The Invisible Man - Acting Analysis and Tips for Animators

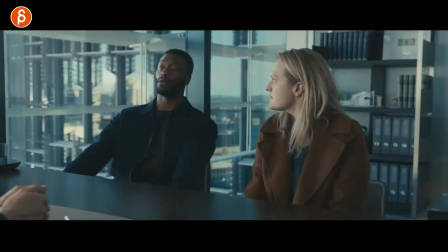(15:24)
in terms of the distance you show we are together now as she continues with her reveals
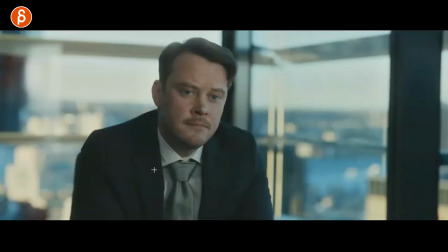(15:29)
you can see reactions where he just has huh very small
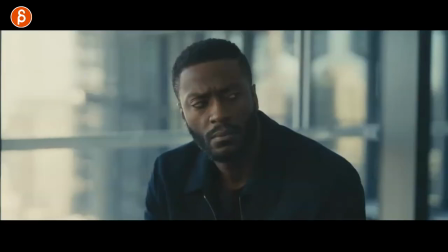(15:33)
subtle moves same thing with him no just take a quick little move
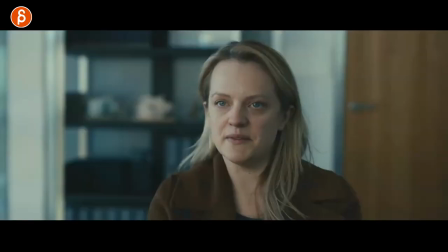(15:38)
and throughout this whole sequence it escalates but the reactions are not massively bigger
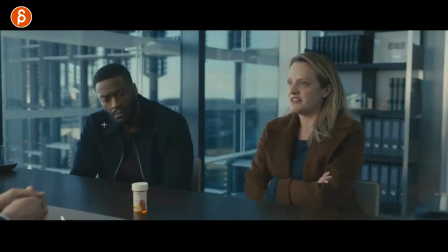(15:43)
but for the character they are slightly bigger now he does a bit of a bigger move here what what is going
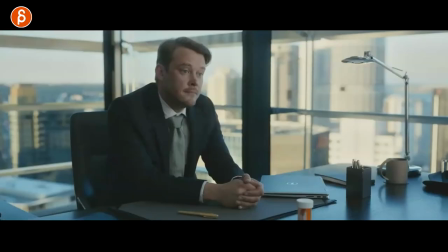(15:48)
on and then he does a huh and this and again reactions
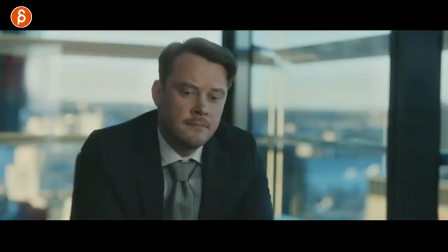(15:53)
because he does not a lot because he is still
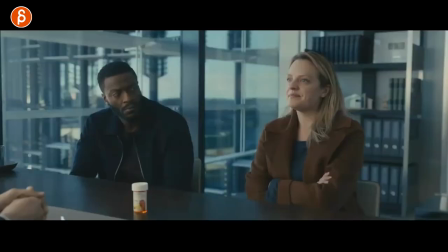(15:58)
like this a reaction like that is pretty big because he
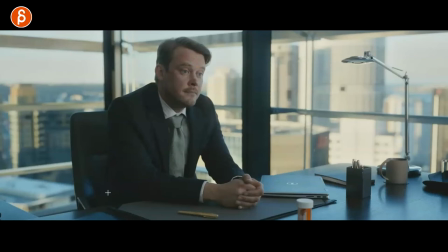(16:03)
has a lot of eyebrow movement and he's got the extra finger movement so your reactions don't have to be whoa arms out crazy crazy crazy because the baseline for him is to be constantly like this so the contrast of an eyebrow up move like this is big for him so we continue on
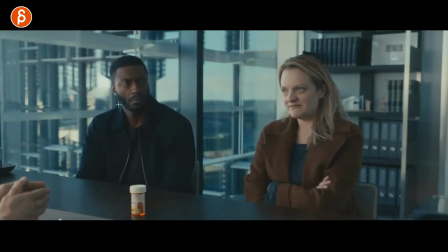(16:20)
again she reveals more things you can see i'm cutting here and then you have reactions with him going oh so you think about reactions of is this a huh a quick move or a slow wait what and all of that can work you also have the blink here wait what so you got
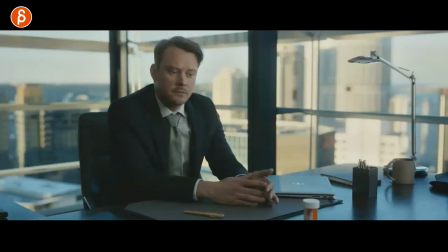(16:36)
that blink of what did i just hear and a slow move so again reactions don't have to be big then you go to him again and he's got all right well i heard some really interesting crazy stuff and this is now the contrast and you can see how again he leans forward head
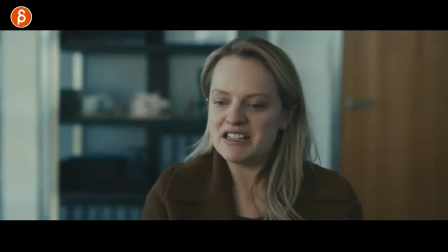(16:54)
is down this again is more about the next sequence but just pay attention to that but she continues on with more reveals and you can see him going huh
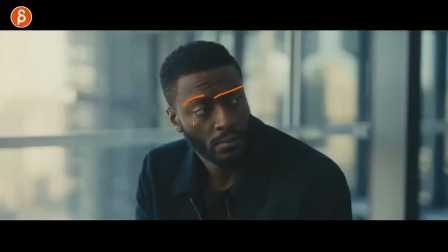(17:01)
so it's it gets bigger and bigger now again he had a bigger head move so it's not a huge contrast but within the sequence
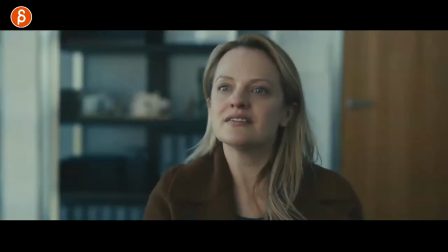(17:08)
it just feels like it's an escalation getting bigger and bigger and what I love about this is that this is the biggest thing she says where he goes wait
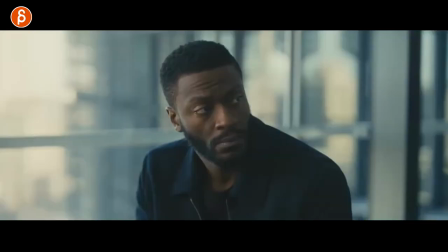(17:16)
what and that's his biggest thing of I can't believe I just heard this and instead of having a bigger reaction it's did you hear
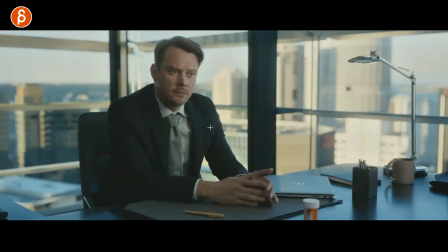(17:24)
what I heard and I love this it's so small yes he has something here but it's mainly this and it's sometimes you know less is more just him trying to find acknowledgement trying to go did you hear what I just heard is enough and you don't have to go big with your reactions
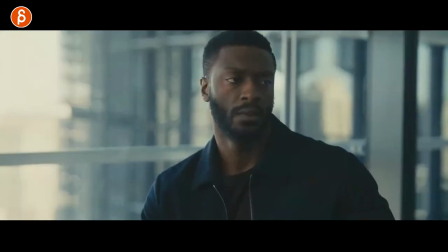(17:41)
now as she says more and more and more you can see that he is just not on board with her thoughts and with her
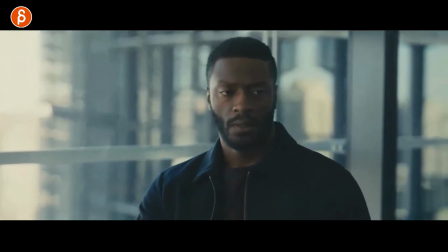(17:48)
interpretations of things you can see this as he starts to move back and he's got the side like oh and you can tell no just through that i am
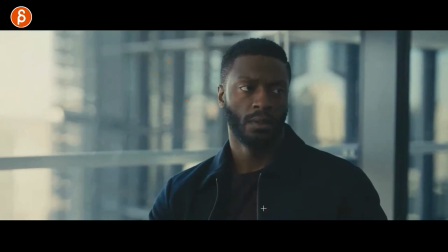(17:56)
not with you anymore he's not visually leaning away from her like oh yeah i'm out of here but still posture wise and all of that movement after
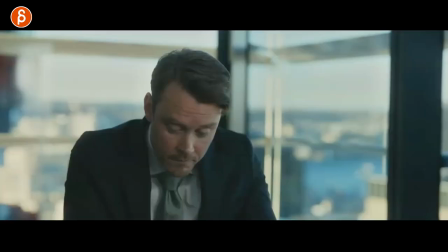(18:04)
being still and listening to her you realize yeah that that's not good i'm not with you anymore and again with him as he talks now you
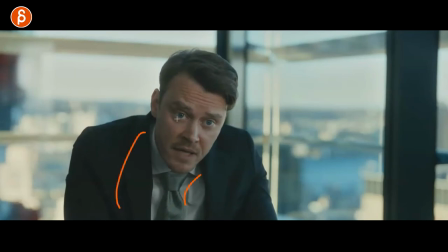(18:13)
can see as he goes forward he just continues on with this hunched over head down shoulder up move which leads into the next sequence
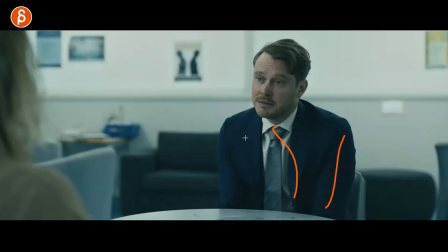(18:21)
which is this and again we see him and he is again always hunched over arms are together the arms are not up here he's never confident and throughout this
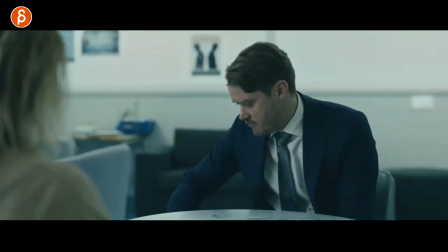(18:30)
whole sequence which is long which again which i cut together or cut some things out even when he has to grab something it's not like the suitcase is up here the suitcase is low which again forces him to go even lower he has to hunch down even more you can see this here
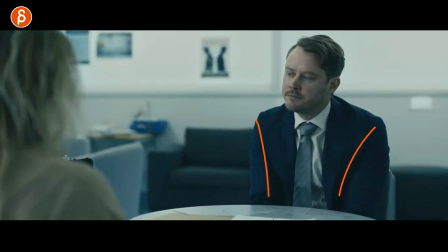(18:44)
as he continues again back in this pose as he wants to tell her
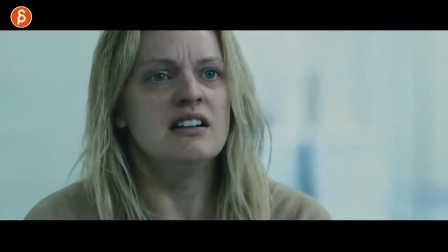(18:49)
something hunched over even lower as she reacts to something it's not
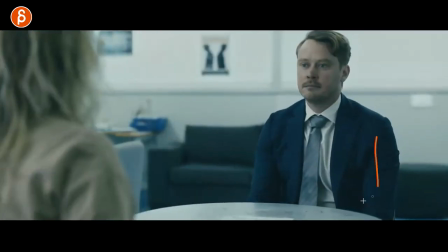(18:54)
like he is whoa and he's straighter arms up defensive or straighter
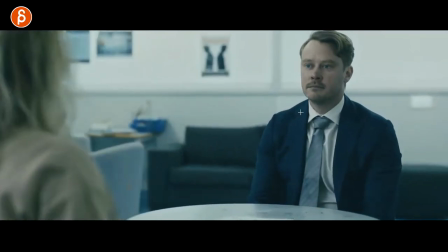(18:58)
in his posture no it's still back to that that is his default pose and as you
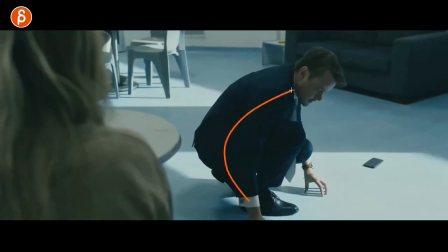(19:03)
pick something up again visually he is again hunched over everything is like this and
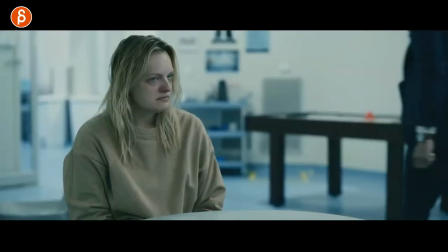(19:08)
as he exits you can see here let me play this you can see look at the walk
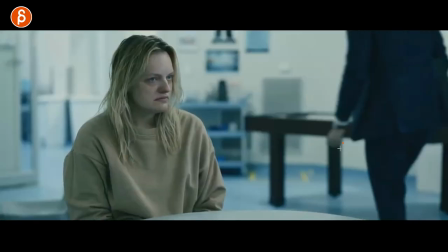(19:15)
it's not a lot of big swings in his arms tense here in the fingers you can tell it's still around the